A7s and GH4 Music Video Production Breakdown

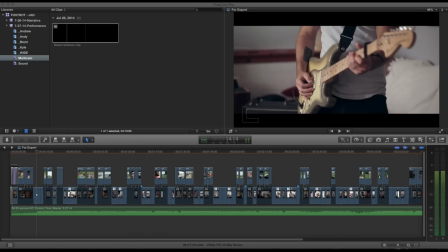(18:23)
sure that gets done and the the other thing i would have done differently is you know these guys were great but you know it can get pretty boring when you're playing the same song for the you know 20th time and one thing i noticed in post was um as they got bored they
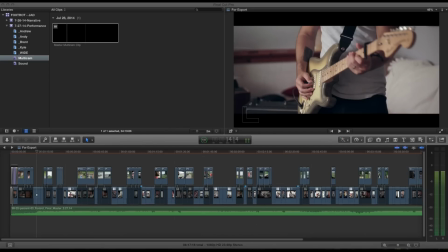(18:40)
would start to kind of go off of the consistency they would they would you know one guy would just kind of fiddle around with the song differently on his guitar because he's bored and he wants to mix it up the problem is when you're filming that it doesn't match up with the original
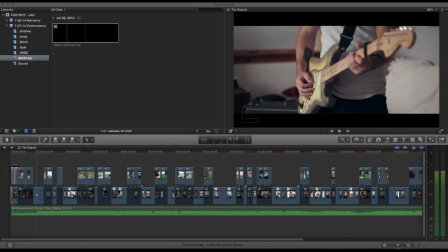(18:54)
song so really making sure that much as it sucks guys we got to keep this consistent and make sure they understand that so making sure that they through the bridge everyone's doing the exact same thing as much as possible.
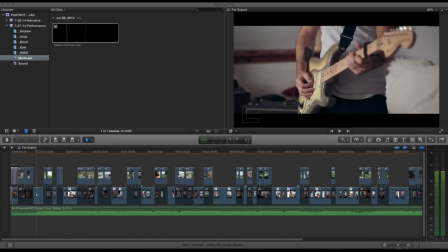(19:07)
The other thing I learned was I wish I had spent more time evenly lighting this main room that they were in.
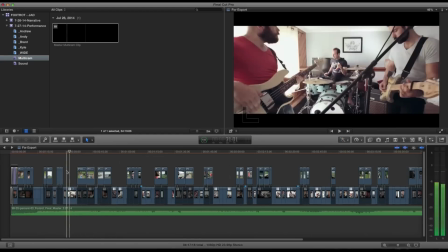(19:15)
So you can see, let's jump out to a wide shot here. See if I can find a good one. Something like this.
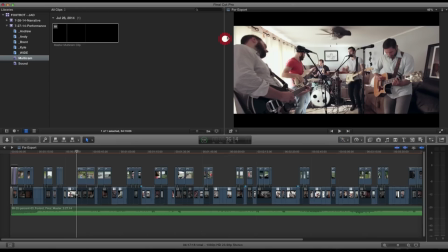(19:23)
You can see here we've got, you know, good lighting here and here in certain places, but I've got this spike up here.
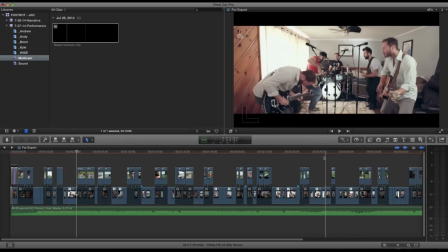(19:32)
I've got this obviously all this light coming through the window and it created kind of a mess you can see here way blown out
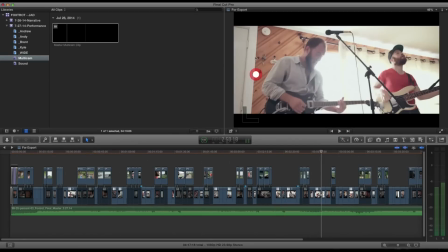(19:40)
and overexposed so I wish I had spent a little more time to kind of lock some of that stuff down and dealing with the lighting overall it turned out
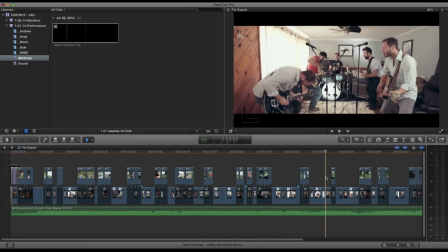(19:48)
well it did help bringing some extra light in so originally this room let me skip to the end of the music video here there's a shot of the room there we
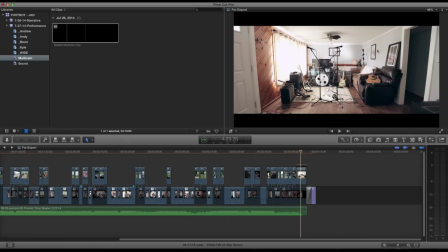(19:57)
go perfect originally this room you know it's really dark over here and then you know a ton of light from this window so what I did is you don't see it but there's a light stands to the right of shot here with an Alzo 3000 light which is
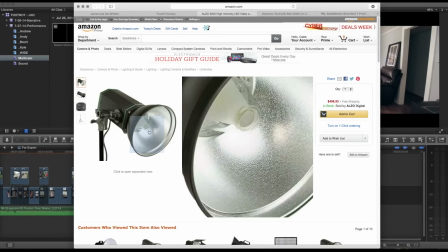(20:14)
right here one of these guys and I love this thing high output so what I did is I just hit the ceiling with it and that kind
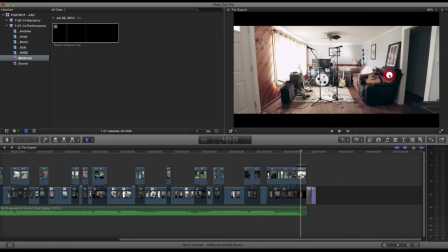(20:22)
of help fill in the rest of this room and then the other lights and that's the beauty of music videos is there's so much stuff on this set you don't even notice but right here I've got a little torch LED light,
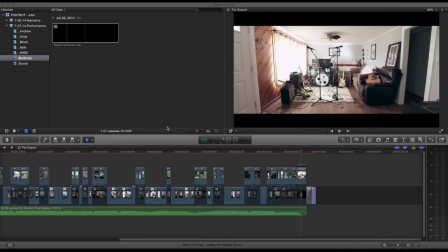(20:35)
one of these guys. I love these things. I've got two of them. Use them all the time. So I've got one right there, and then I've got another one right there. You can't see it, but it's in the back on this little table hitting that wall. So those two little lights help kind of create some dynamic back there. Otherwise, this whole thing was just flat.
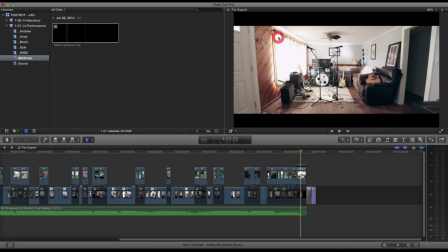(20:55)
So if I had to do it over I would have brought more light in and then I would have kind of used some scrims and knocked this light down so that wouldn't have been so overpowering but just the nature of the beast I wasn't able to really make that happen another thing I
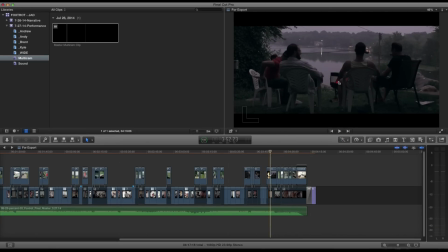(21:12)
would have done would have been to stabilize the a7s a little better you can see here if I play through some of these shots it looks handheld but it's it's
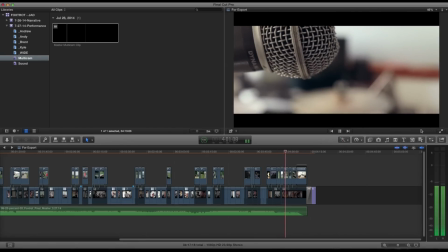(21:21)
kind of jittery like right here I don't like jittery handheld i like i like handheld but when it's really jumpy and twitchy and
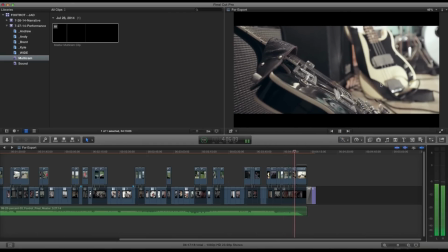(21:30)
it looks like you're shooting it on you know your cell phone or something i don't like that so i would have think i think a movie would have been cool for some
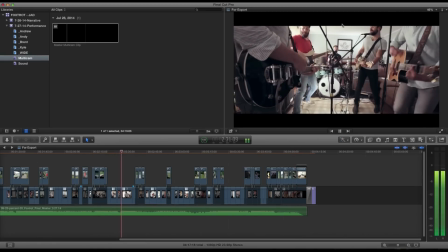(21:38)
of these shots especially um where i'm uh doing stuff like this a movie would have been really cool um but uh
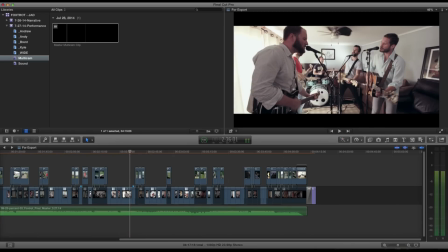(21:46)
i just didn't have one or time or the money to do that so stabilizing the a7s a little better would have been nice and And that's what's really cool about this new A7 II that Sony's released is that crazy 5-axis stabilization.
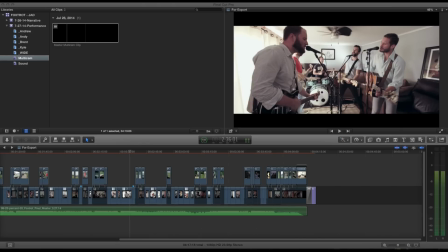(22:00)
So definitely check that out. And then finally, if I had to do all this over, I would have used a waveform or false color monitor during the performance.
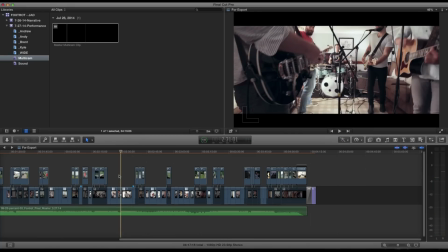(22:08)
Because some of these shots turned out I just nailed the exposure. Let's see if I can find a good one here.
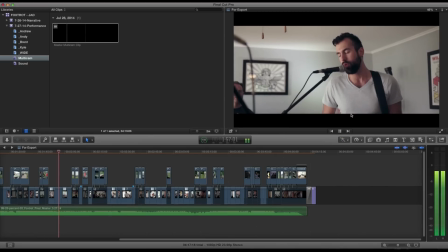(22:15)
Come on. Like this. The exposure is pretty much perfect.
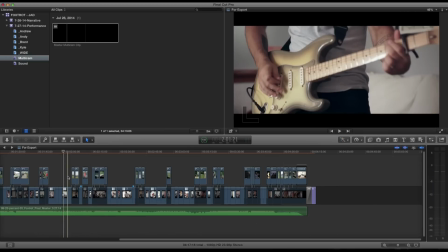(22:20)
And then I've got a bunch that the exposure was way off.
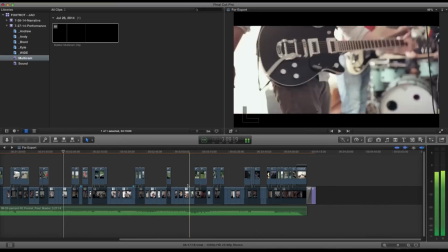(22:25)
Unfortunately, one was the actual shot of Kyle here, the lead singer.
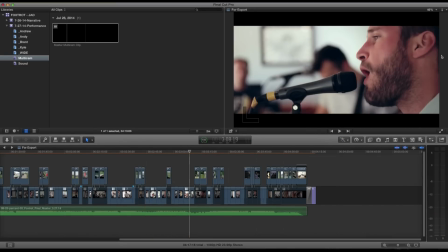(22:31)
So you can see this looks kind of muddy.